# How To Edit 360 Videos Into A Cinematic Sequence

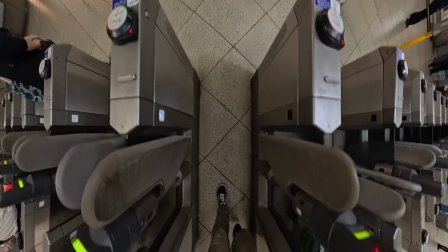12:14 For example, this opening POV shot where the camera tilts up just felt a little bit flat.
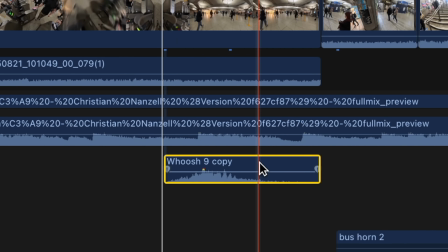12:21 So I simply added a whoosh sound effect to help emphasize the movement.
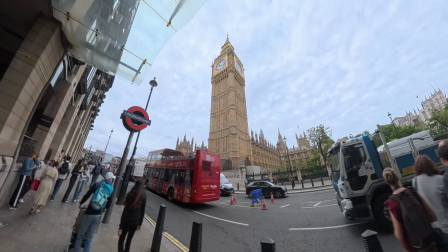12:25 Then when I came out at Westminster Station and looked up at Big Ben, this also just felt like it needed a little bit extra.
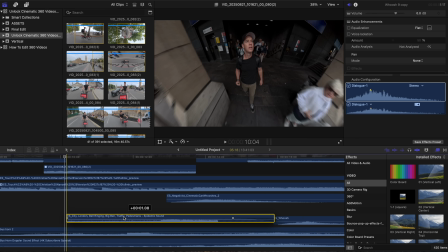12:32 So I added the chime of Big Ben as well as the sound of London buses. I wanted this part to feel quite loud and chaotic.
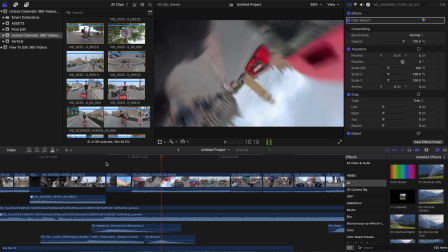12:40 We have this hyperlapse shot, and then we cut to this shot of a red double-decker bus pulling through the arms. Now, I really felt that this shot just needed a little bit extra.
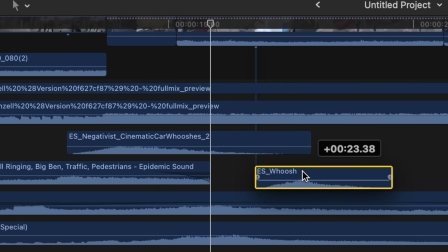12:50 So I added the sound effect of a passing bus as well as another whoosh sound effect.
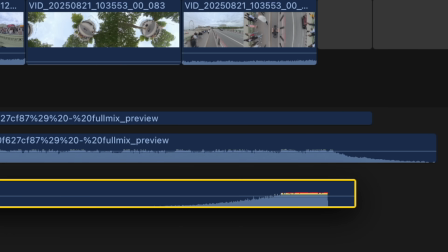12:56 The sequence then ends with a riser sound effect. This really helped make the end feel a bit more impactful.
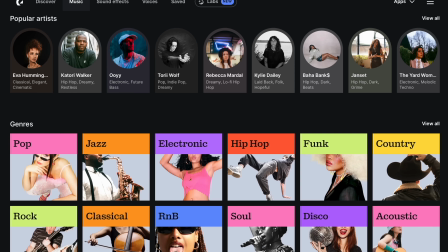13:04 All of these sound effects, by the way, came from Epidemic Sound. So not only is it a great place to get professional sounding music that you can tailor exactly how you like for your projects, but they also have a huge amount of sound effects, which,
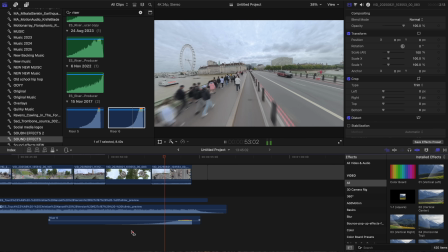13:15 as you can see, really help bring your videos to life. And finally, I just wanted to stylize this footage a little bit more, just to make it feel a little less like 360 video.
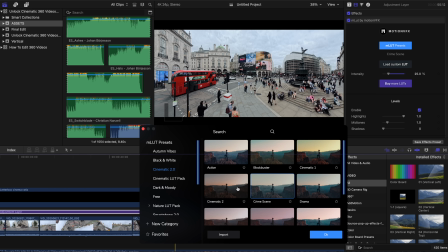13:25 So I added some cinematic bars and a simple color grade using one of my custom LUTs. A LUT is basically a color grading preset that instantly gives your footage a more cinematic feel.
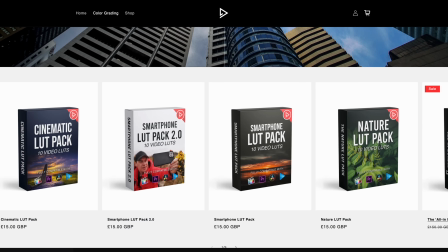13:37 The LUT that I used for this edit was my Blockbuster LUT. I will link that below. So that's how you take all of your 360 clips and turn them into an engaging sequence just like that. I do hope you found this video useful. If you did, let me know by giving it the old thumbs up. If you'd like to learn more about filming in 360,
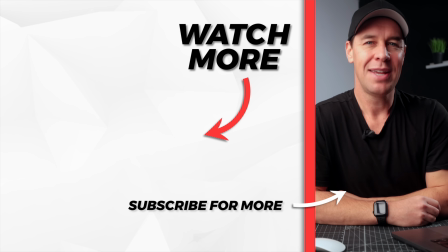13:54 then be sure to check out this video here where I break down 10 creative shots that will instantly level up your videos. But that's it from me. Thanks for watching, and I will see you in the next video.